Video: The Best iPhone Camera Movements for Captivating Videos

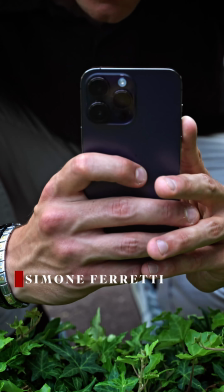Now that we've learned about essential camera movements, it's time to mix them up together and go a little bit more advanced.
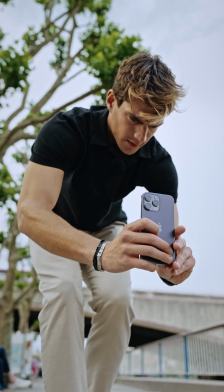In this video, we're going to see how we can put together different movements to achieve a better result.
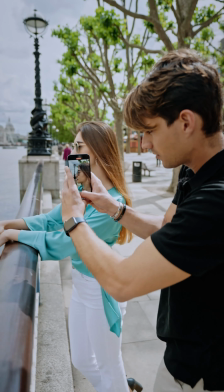Now because the combinations of these movements are almost unlimited, I won't be able to show you them all, but it's all about your creativity.
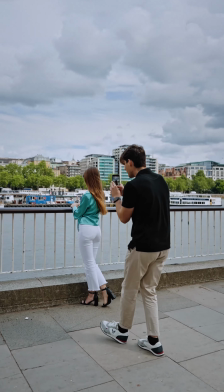I want to give you the basics so that you understand that you can actually combine these movements maybe create something that no one has ever done
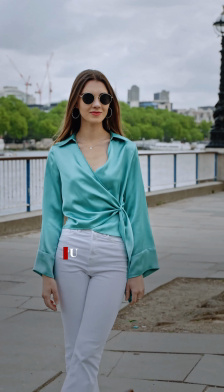before and now i want to show you a few examples and lorena is going to help us today so we're going to move more towards the reverse side and we're going to start from a static framing i'm just going to stay still not moving we're going to have a simple composition
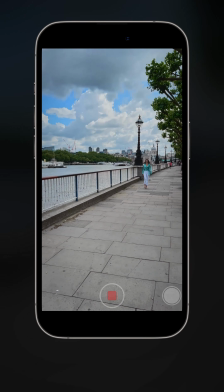we're going to click record please lorena walk towards me there you go i'm
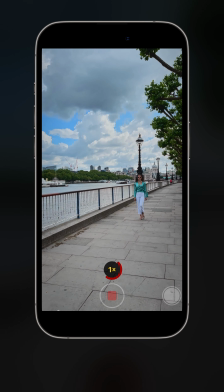using the 1x lens normal and then she's
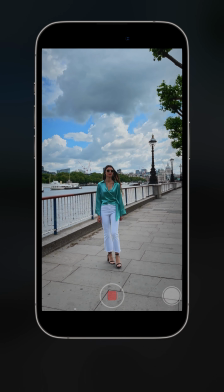looking around a bit yeah that's it nice now in addition to Lorena walking within the frame we're gonna add a movement and this is a boom remember a boom is a vertical motion so we're gonna start very low and then we're gonna go higher to reveal her face so I'm gonna get ready and then I'm gonna go very low and I'm
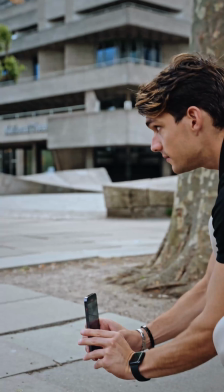gonna ask Lorena to start walking there you go and then when she goes into
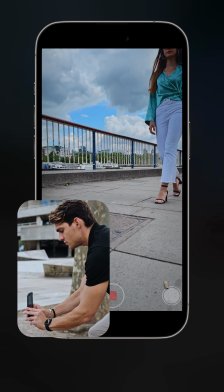frame I'm slowly moving up and doing the boom motion there you go now let's look at the footage back together when Lorena is
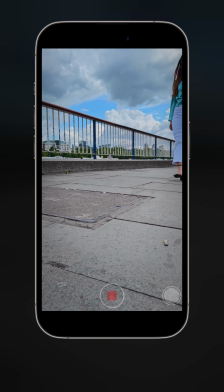starting to walk we're going to start our vertical movement there you go revealing her face and then she walks away and we reveal the sky that's really nice but we can do something better we can try to track her so while we do the booming up we can start to move backward with her maintaining the same distance between the iphone and her face so let's try it together
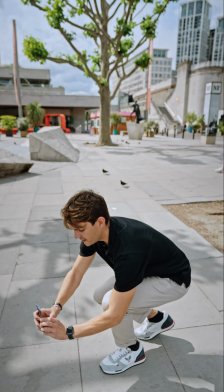we're gonna start from this framing that's very low then we're gonna click record
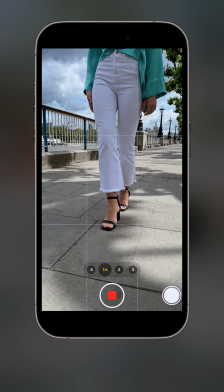on the video and then we're gonna start walking yes let's go and then slowly
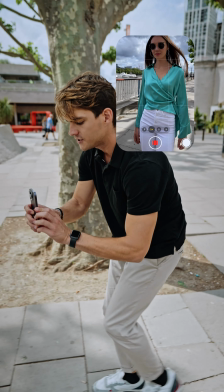i'm booming up while tracking her at the same time and
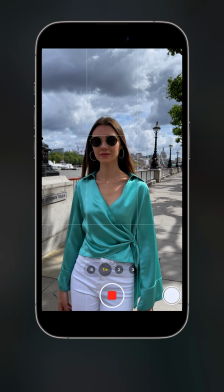that's it i'm gonna stay a couple of seconds and hit stop very nice now
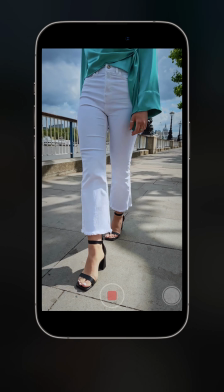let's have a look at it together we're starting from very low she starts to walk and then i'm booming up to reveal her face that looks amazing i love it as you can see we added two movements together the clip is more engaging there is a little bit more suspense because you don't
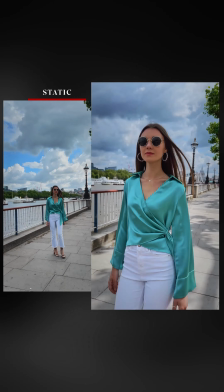see her face at the beginning but then with the moving and with the tracking we have a very dynamic clip now let's make it a little bit more interesting and add a third movement we're gonna track her we're gonna boom and we're also gonna try to pan a little bit
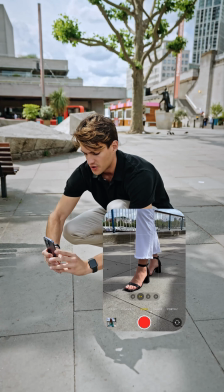so i'm gonna stay very low start on her feet and then we're gonna start walking slowly i'm gonna boom up a little bit
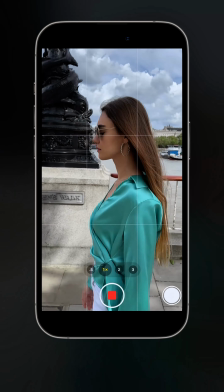and then i'm gonna let her pass stay on the side pan a little bit and then keep tracking on her side that's really nice let's have a look at it
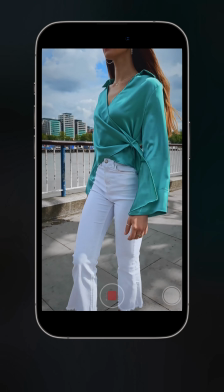together now she starts walking there you go then i'm slowly moving up and then she's also going on the side because i'm panning a little bit and then i keep tracking her that's really really good as you can see adding three motions we created a super dynamic clip but
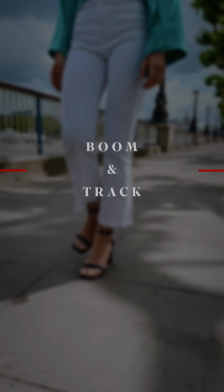don't worry because in case it gets too complicated also combining just two movements will be enough to create an engaging clip so now i want to show you a few more examples on how we can combine two movements together to create very interesting clips so come with me
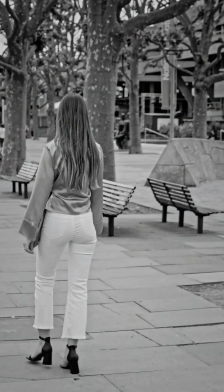for this example i'm gonna ask lorena to walk away and i'm gonna track her while also tilting the iphone so i'm gonna start with framing just
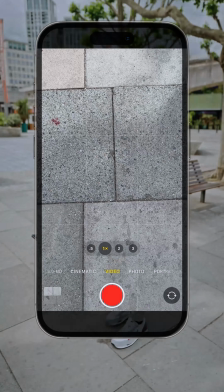the pavement so i don't see lorena and then i'm gonna ask her to stop walking right now then i keep tracking her and slowly tilting up my
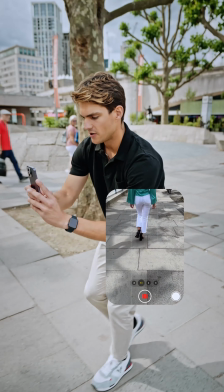iphone so that i can see her walking and i reveal the scenery behind
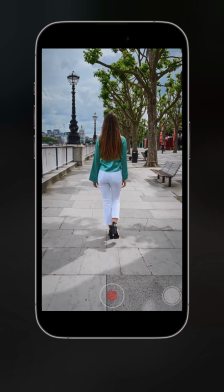her that looks amazing okay we stop the video and let's
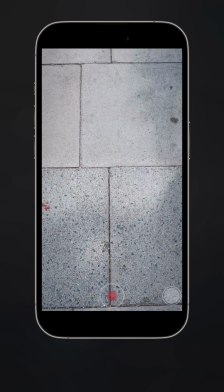have a look at it together i'm gonna start from the pavement that's slowly tilting
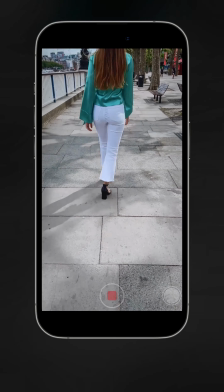up my iphone and revealing her walk her shadow and the scenery in front of
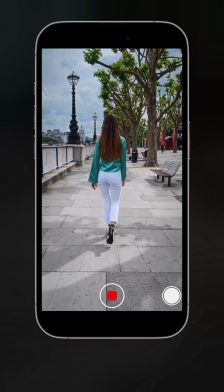her that looks really really good in this example we are going to do a pan and a pull out at the same time i'm going to start very close to her sunglasses so that
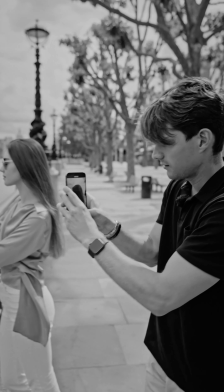i can catch a little bit of the reflection around and then i'm going to pan and then pull out afterwards so let's try to do it
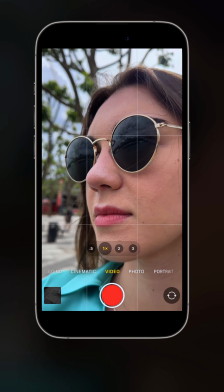together I'm gonna go very close to her sunglasses like so
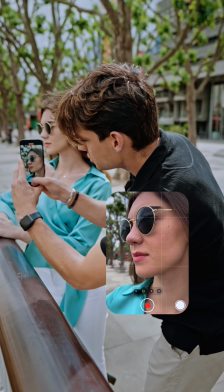then I'm gonna start recording a video slowly do the pan and
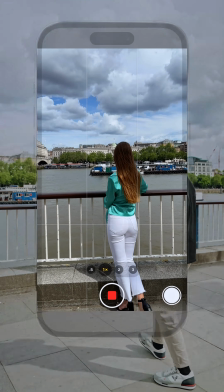then pull out there you go very nice let's
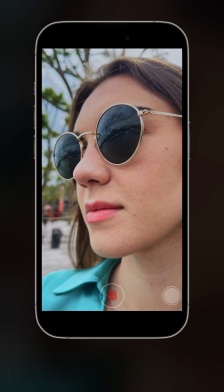have a look at it back together I really love this portrait shot at the beginning because of the sunglasses the reflection the
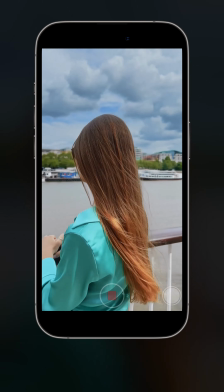wind that is moving her hair and then we're gonna pull out there you go to reveal the full body
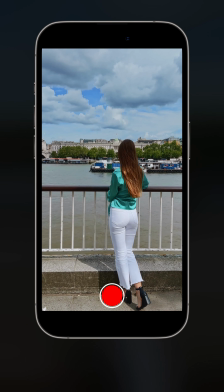and also what she's looking at that's really really cool now
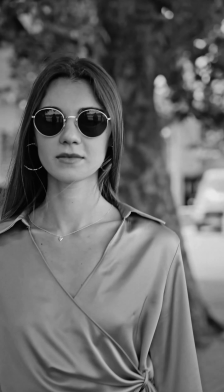we move to a different location to show you another example and this time we're gonna try to combine four different movements together to create the most
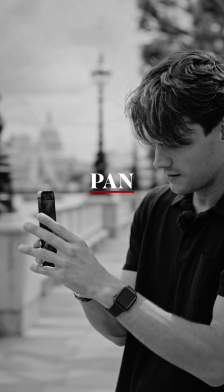engaging and dynamic shot we can we're gonna have a tilt we're gonna have a pan we're gonna have a track and also a push in now don't worry it's not as complicated as you might think but it does require a bit of thinking and a bit of planning.
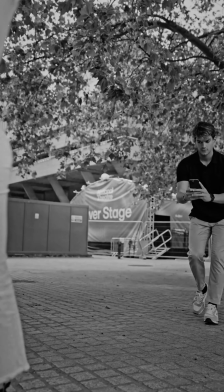So now we're going to ask Lorena again to do a little walk towards the riverside and then I'm going to do all the movements and I'm going to explain exactly what I'm doing.
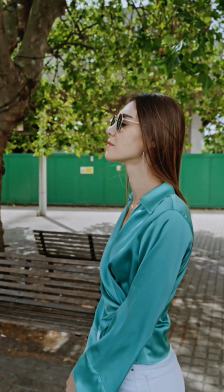Okay now Lorena we're going to do a little walk very slowly towards the riverside and when you arrive
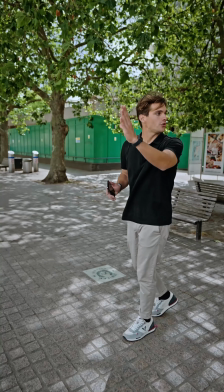at the end you're going to look a little bit towards your left so that I can take a little bit of your face. So the first movement is a tilt up and then i'm gonna start tracking her and moving a little bit on the left so we're just gonna have
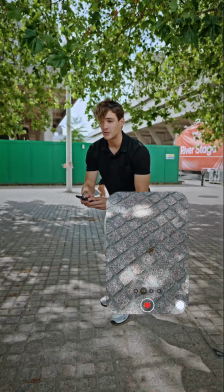a full pavement on the frame there we go we're gonna start recording i'm gonna ask Lorena to start walking slowly then i'm gonna tilt up a
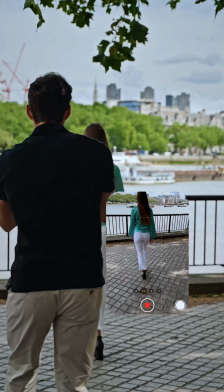bit pan keep tracking same distance between me and her and
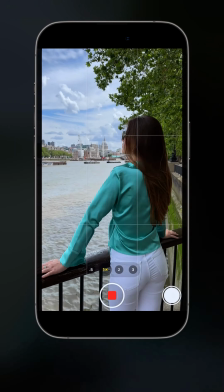when she arrives there i'm gonna push in to reveal what she's looking at
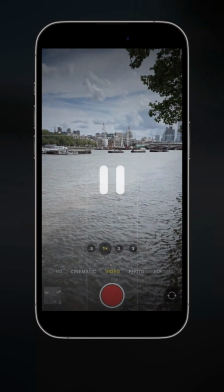and stop that's a very nice clip let's have a look at
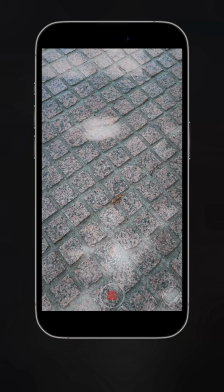it back together we have the pavement we have the texture we have the movement at the beginning
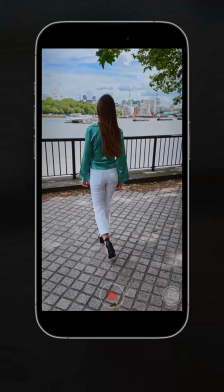now we are tilting up to showcase her walk her full body then when she arrives we are panning a little bit and pushing in to reveal what she's looking at all of this while also tracking I think it looks amazing I'm super happy with it when